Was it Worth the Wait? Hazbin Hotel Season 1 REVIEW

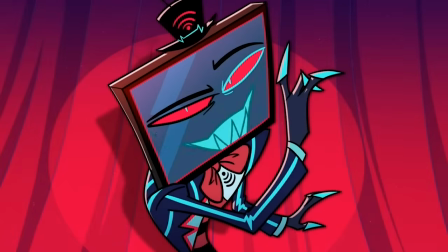He's a loser, a fossil, and I don't mean to sound hostile, but the demon is a coward.
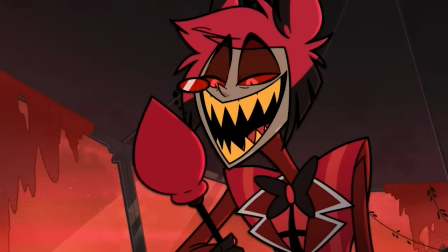Then Alistair joins in and starts off really quickly with rebuttaling Vox talking shit back to him.
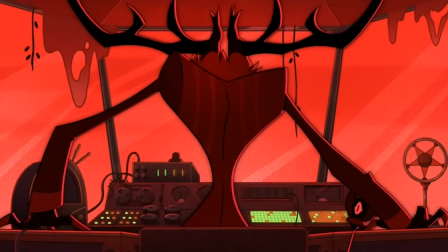Pursuing a lure, living between this bad and that is nothing working.
And then slows things back down as Alistair ends the song.
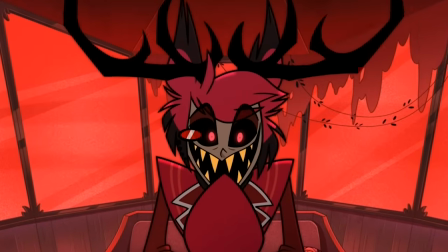Make you wish that I'd stayed gone.
I do like that.
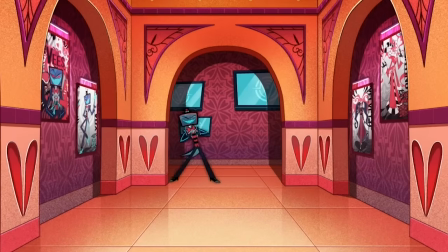It's a really cool parallel with each other. Personally, though, I'm not a fan of Vox's singing in this one, especially during his faster segment,
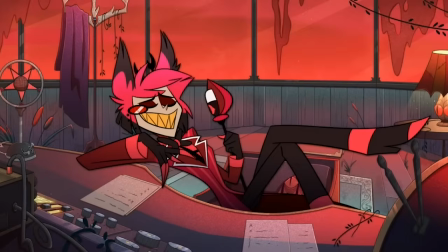and the rhymes in this one aren't as clever as some of the other songs. Still, it is a really fun back and forth, and it had some really creative visuals too.
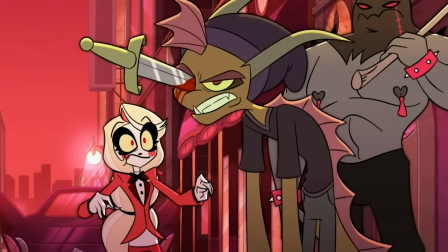It's a happy day in hell.
It's fun. It sets the tone for the show and for Charlie's character really well.
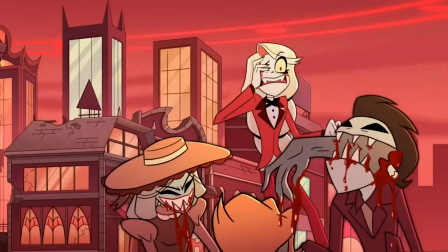Unlike Welcome to Heaven, it actually does a great job showing us what hell is like, having a lot of fun with the characters and visuals of the locations.
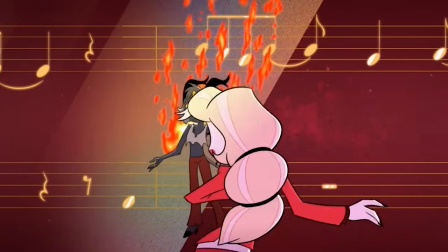And Charlie's singing voice is just so damn good, I can't get over it.
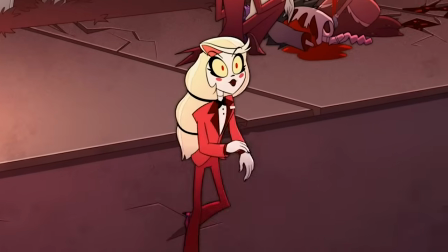I'm not a fan of the sudden shift into, like, a jaunty verse randomly in the middle of the song.
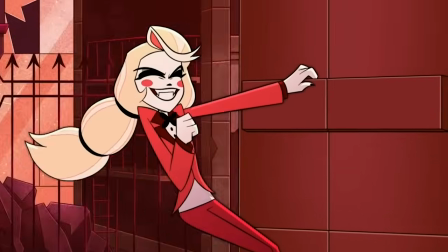The cinephiles go to watch award-winning TV Bukkake shows.
I don't know, it just doesn't feel like it really fits the rest of the song.
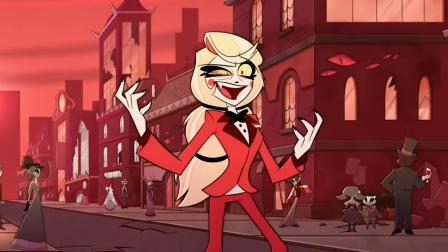And the joke during this part isn't really very good either. But minor detail, the rest of it is fun.
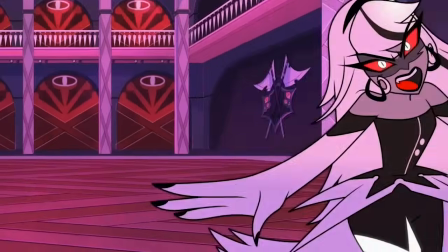Chance if you're ever loved. I really like the visuals with this song.
Mixing dance with battle is a cool way to jazz up Carmilla training Vaggy,
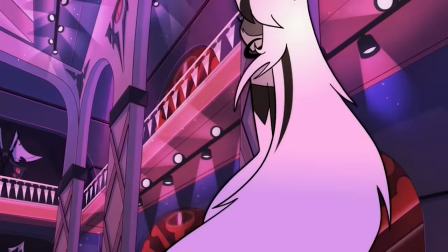fast enough to match the pace of the song, but not too fast where it's hard to follow.
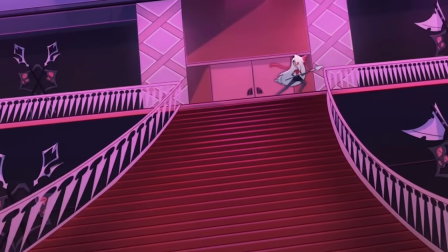It's also very catchy. It definitely got stuck in my head for a few days.
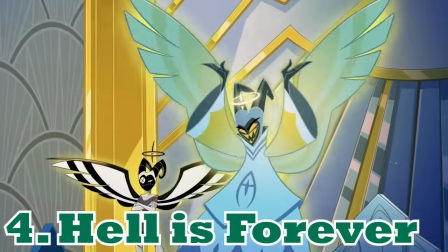It's a good, simple song.
Hell is forever, whether you like it or not.
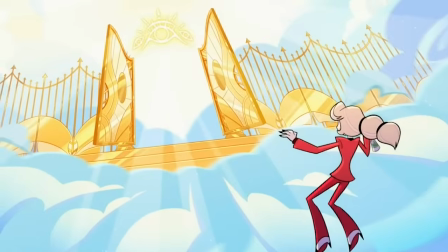Some really great visuals with this one, really playing into the limitless potential of their animated medium for this song.
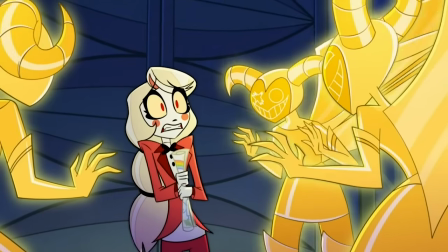Also, it's just a really catchy earworm.
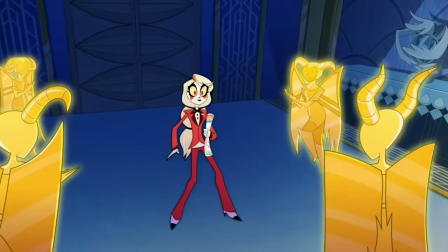I will say, Charlie trying to interrupt Adam makes sense in the show, but I wish they cut her out of the official soundtrack,
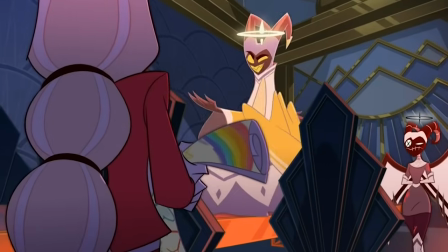because Charlie regularly chirping into the song is awfully distracting when you're just listening to it.
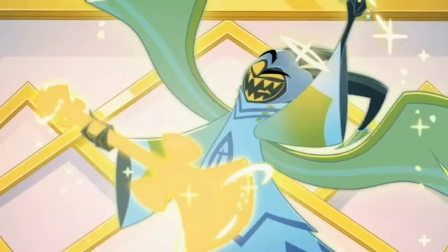Until we kill him again. Okay, just bye. Try to chillax, babe. You're wasting your breath.
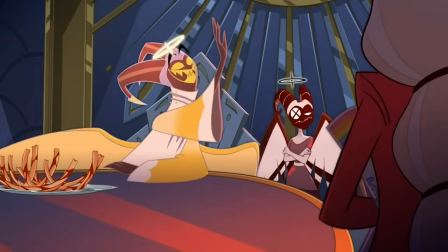Other than that, great song, sets up our villains really well.
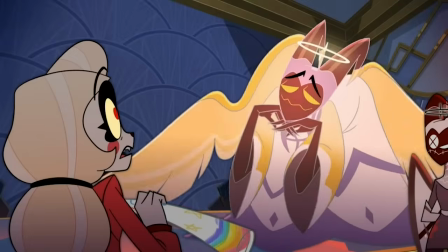It's fun, it's catchy, it highlights Adam's personality without sacrificing his singing voice.
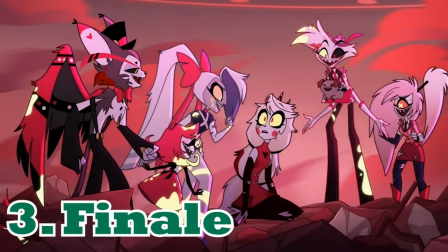Fun stuff.
We can do this, we can build it. Best hotel that you've ever seen.
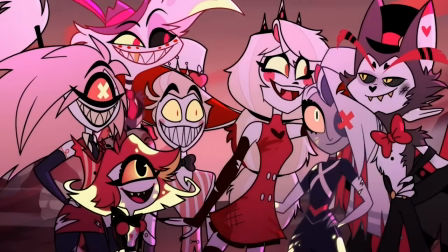This song was a great way to wrap up the end of the season.
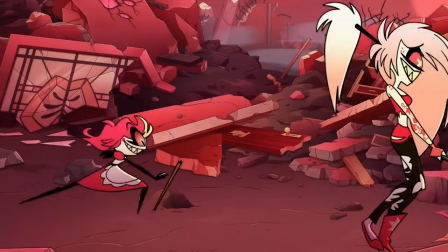It was really great seeing everyone chiming in and working together, bringing back elements from Happy Day in Hell.
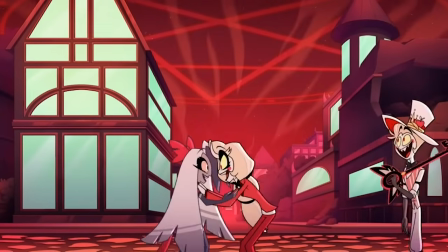Happy Day!
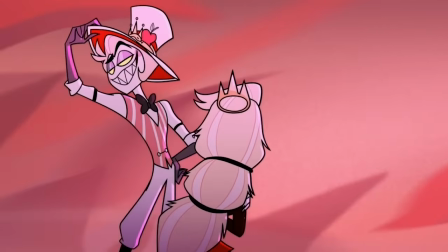It's really cute seeing Lucifer cheering up Charlie, and I love the visuals of everyone rebuilding the hotel together.
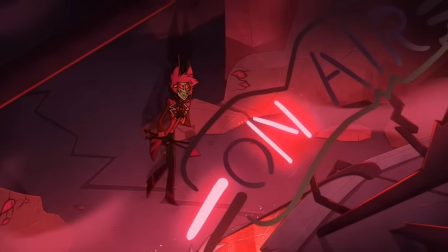Then there's Alistair's section. It's so ominous and intrigues me so much.
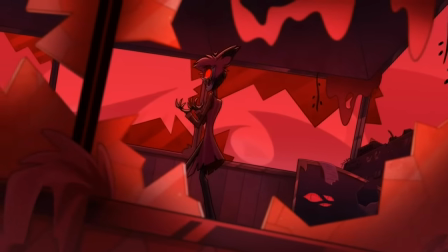I can't tell if he'll end up as the main villain in the end or not,
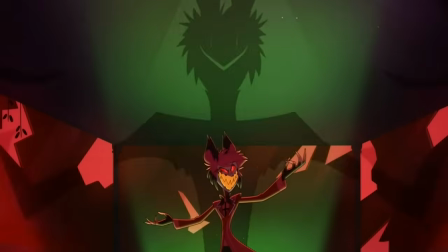and this section really sets the tone of his more sinister side for his character, especially contradicting to how he just pops into the middle of everyone,
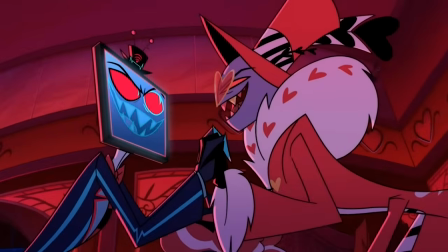putting on the facade for them. It's really interesting and cool. The only downside, let's be real, the V's did not deserve a verse.
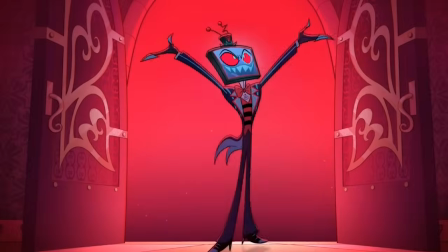You guys can get a part in the final song when you actually freaking do something worthwhile in the season.
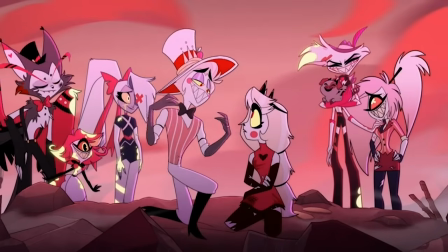Sit your asses back down. Very cute, appropriately grandiose for being the finale.
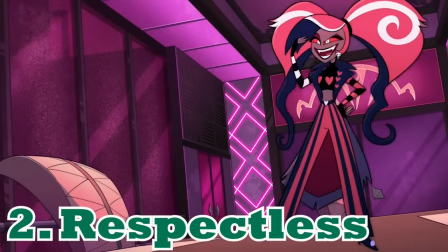Well done. Mad that I acted respectless. Well, it's 'cause no one could respect this.
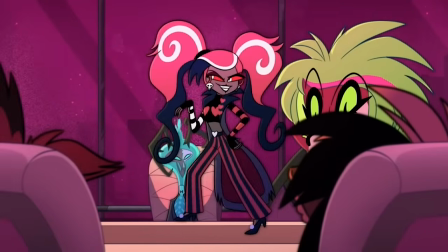Man, it annoys me, because I think a lot of the lyrics in the song is clunky.
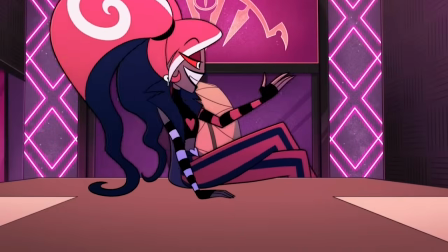Then Velvet has a whole mini breakdown about who she is as a character, interrupting the point of the song,
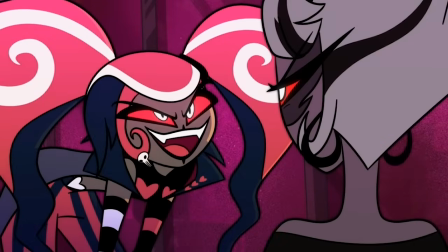which was to accuse Carmilla of killing the angel, and she does it with the goofiest ass woo,
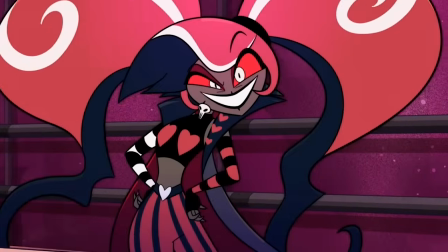and the animation is so stupid looking.
Nothing less than what I plays, woo!
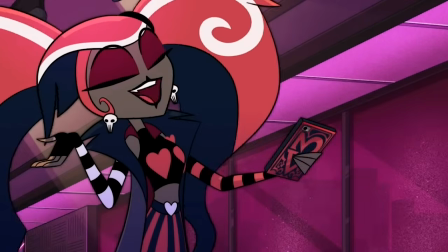But hot damn, this is one of the catchiest songs I've ever fucking heard.
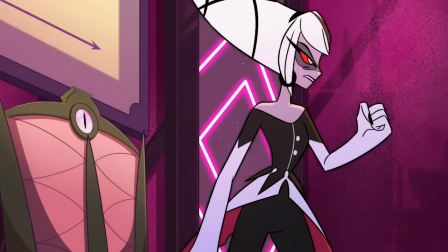I honestly wish it was a lot longer because I really like it. I would have loved to see a bigger back and forth between Carmilla and Velvet here.